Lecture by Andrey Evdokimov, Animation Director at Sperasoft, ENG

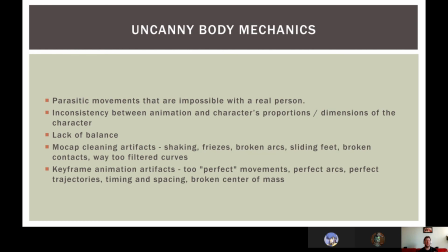You need to always match the way how the character moves and the way how the character looks in terms of the silhouette, in terms of the size of the mass.
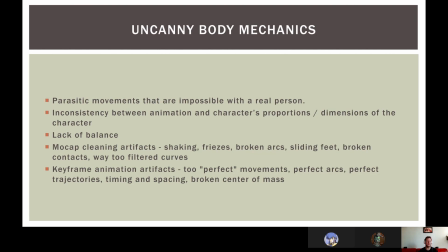The good example is the, I don't know, historical movies where the actors fighting with the plastic swords. Plastic swords doesn't weigh this much as the real metal swords, and because of that,
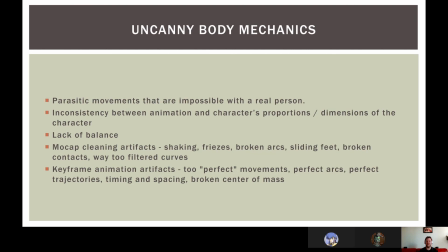you can easily spot that this sword is fake because it doesn't have mass, it doesn't have inertia. Same happening with the character animation. You can easily spot if the size and mass doesn't match with the animation.
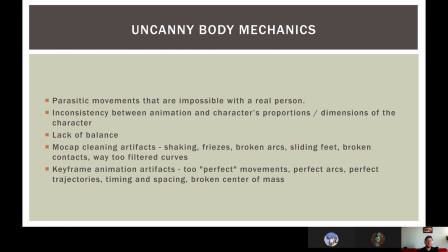Lack of balance, because we're always reading the silhouette, because we're always reading the center of mass. If you're lacking the balance in your animation, it will be noticeable for everyone, even for non-animators.
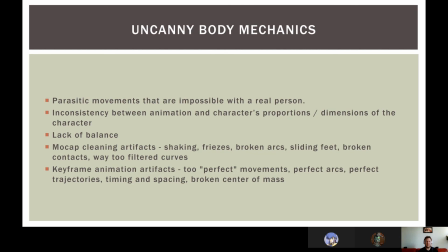Mocap cleaning artifacts, I talked about before, the shaking freezes, broken arcs, sliding feet, broken contacts, way too filtered curves without vital details inside the curves. For keyframe animation artifacts,
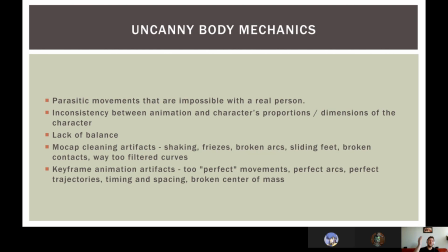is two perfect movements, ideal arcs, ideal spacing, ideal timing. It breaks the feel, it breaks the appeal. Unless you have like pretty stylized characters that should move in a certain way with the perfect movements,
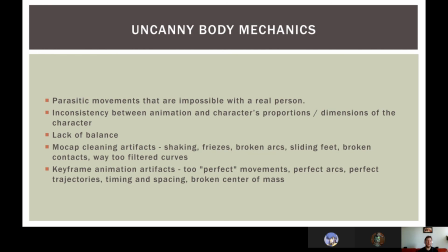perfect arcs, and all that stuff. For example, when I worked on the Aquaman movie, we did a bunch of animation for the digital doubles, for the fighting, for the swimming, and we're always did the first passes with the, let's say,
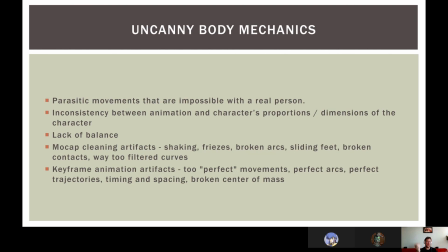perfect movements with the clean arcs, clean spacing, clean timings. And then we did another pass to add dirt into the spacing, timing, arcs, just because we did the digital doubles that should look like a real people,
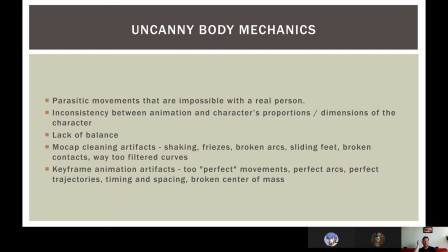and the real people doesn't like move with the perfect everything.
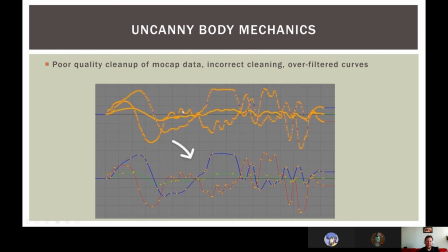So this is the illustration of what I'm saying about the details inside the curves.
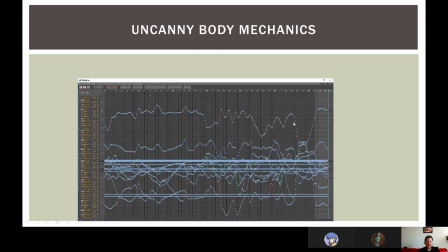This is basically the same, too much of everything, and you need to clean like with a good amount of thought what you need to clean and what you need to keep inside these curves and lots of keys.
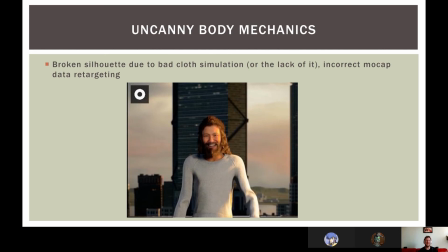So let's look at the pictures. Here we have pretty fancy guy with the pretty fancy sweater and the broken shoulders, completely broken shoulders.
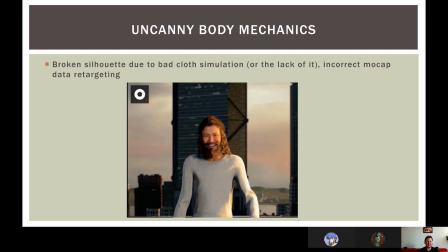So broken silhouette is the very important thing. This might cause the Uncanny Valley effect, even if it's not realistic animation at all.
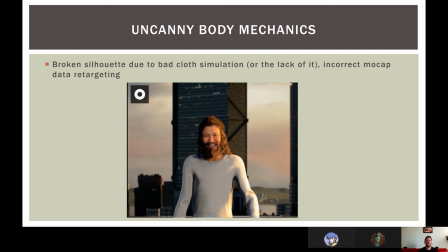If you have broken silhouette in terms of the, I don't know, shoulders position, the feet position, the head position, that might cause by the retargeting of mocap data or just not too good keyframe animation,
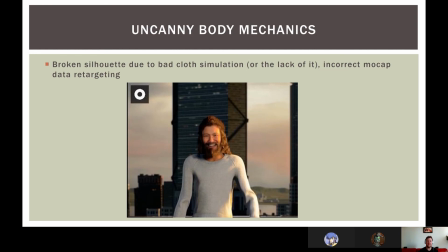you will have the Uncanny Valley effect. Speaking about the face,
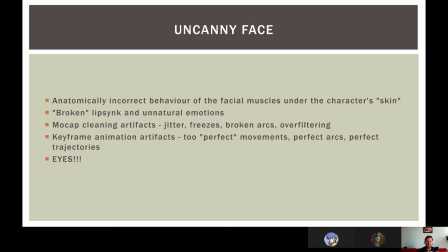we will have the Uncanny Valley effect that will ruin the appeal of the character animation.